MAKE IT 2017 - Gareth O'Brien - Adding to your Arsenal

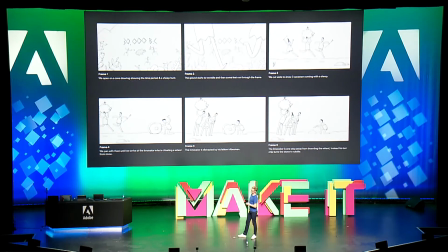17:56 So we always start with storyboards, and this is a chance for us to kind of work out the storytelling and the nuts and bolts of the piece, and work out the composition and choose some shots, some camera angles, and that sort of thing. These are our first sketches for the caveman and the sheep, who are the main characters in the piece.
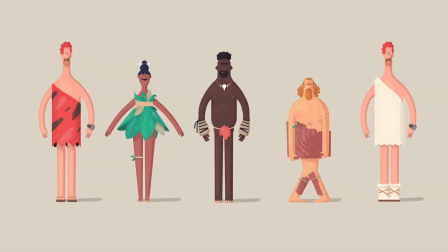18:20 And then we move into, once we have our final characters, these are all of the cavemen, we do color exploration in 2D, because it's a lot faster than doing it on the 3D assets.
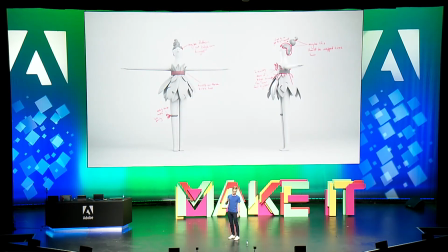18:36 So the characters get modeled. The red you see there is just kind of us doing draw-overs to kind of show the changes we'd like made to the models.
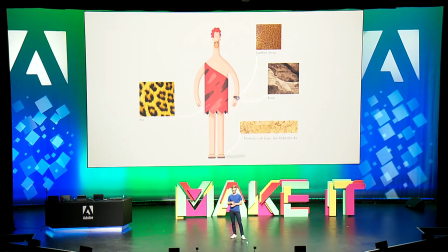18:46 And in this particular job, we wanted the textures to feel very, very real. So we wanted very graphic shapes, but very lifelike materials. And so we started to pull some reference to show what we wanted everything to be made out of.
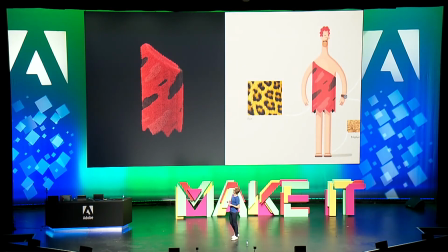19:02 And then it starts getting made. So you see the model, you see the textures on there, and it looks great. They've nailed it. They've got the colors right, and they've got the fur. It looks awesome. But right about now, we realize that there's a bit of a problem because it looks like he just went and bought that from the store,
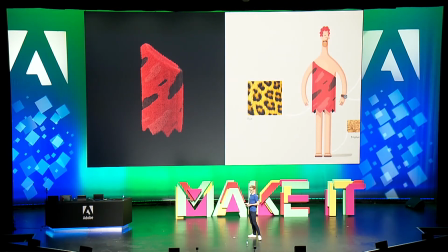19:18 And we wanted this to feel really old and gross, like I've been wearing it for years and years. And so there's often a lot of back and forwards in projects like this where you find something that you hadn't really thought about before.
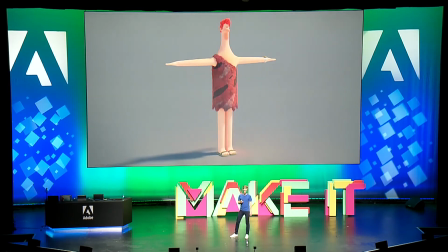19:31 Anyway, so here's this kind of old and stinky number. And here's a close-up of the innovator.
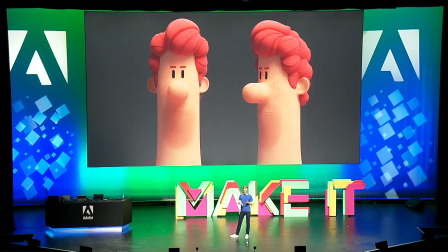19:39 And what I love about this job is the really kind of organized geometric shapes. So their shape's very similar to what you saw in Blend, but they're on a 3D object.
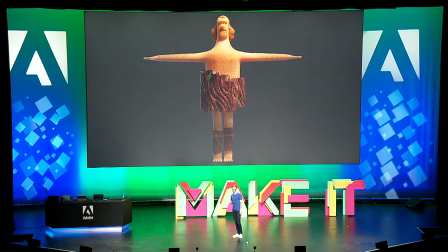19:50 And what I also love, like I said, is the use of quite real-looking textures, again, on very, very minimal and reduced shapes.
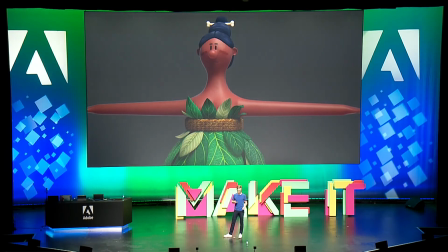20:01 And we consider everything, from the silhouette of the character down to the rope that she's wearing around her, to the little war paint on her cheeks.
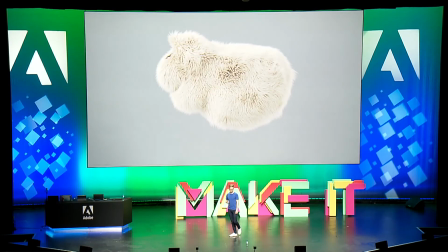20:09 Now, wool was obviously very important for the client, being Walmart. And we start off with this, which I reckon is more like a kind of shaggy dog. And it took us a lot of R&D to get to this kind of nice, warm, woolly state. And it wasn't just the wool that was important, but it was also all of the other material had to feel the opposite of that. So the cotton had to feel kind of thick and old and tired and worn,
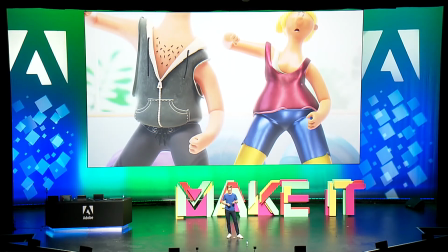20:39 and the 80s lycra had to feel kind of saggy and a little bit gross. And we don't only use like the image to show this sort of thing.
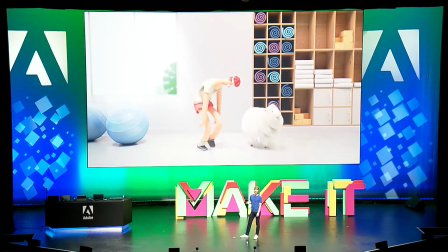20:49 We have the power of animation. So we can show the innovator wearing cotton and he's exhausted. Whereas the merino sheep, she's cranking, you know.
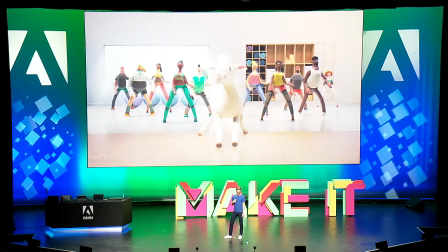21:01 And then when they're all wearing merino, they're all smiles and they're all cranking. So anyway, the sets,
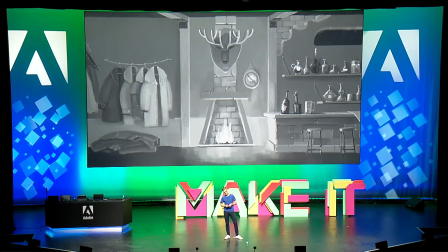21:14 we start off with what we call a speed paint, which is a black and white image, laying out the composition and working out what we want to have in there.
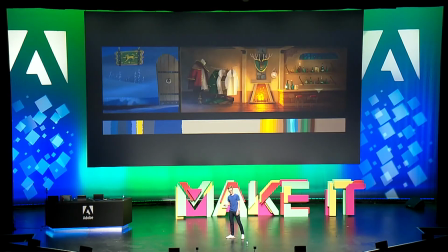21:21 That then gets taken into color, and we do a color key. And here we're looking at the color, the light source, and the temperature of the shot. And this really sets the mood or the tone of the shot. And then we take every element in this piece, and it goes through a design phase.
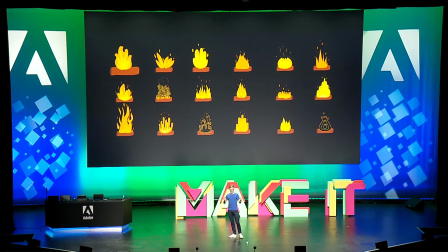21:42 So I've got some examples here. What does the fire look like? How does the fire move?
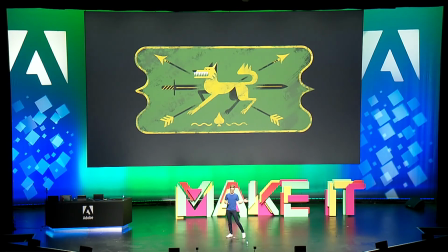21:46 You know, what about the sign out the front? What about the moose inside?
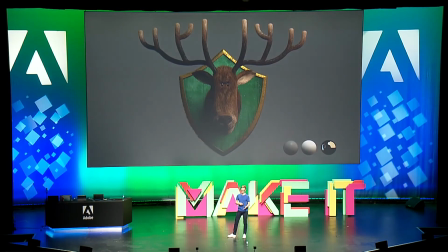21:51 And then all of these things go through the 3D process of being modeled and textured. And then sometimes we go way too far,
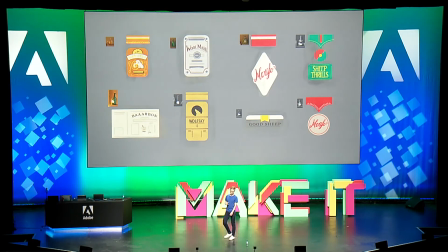22:00 like when we designed these punny labels to go on the bottles that you never see.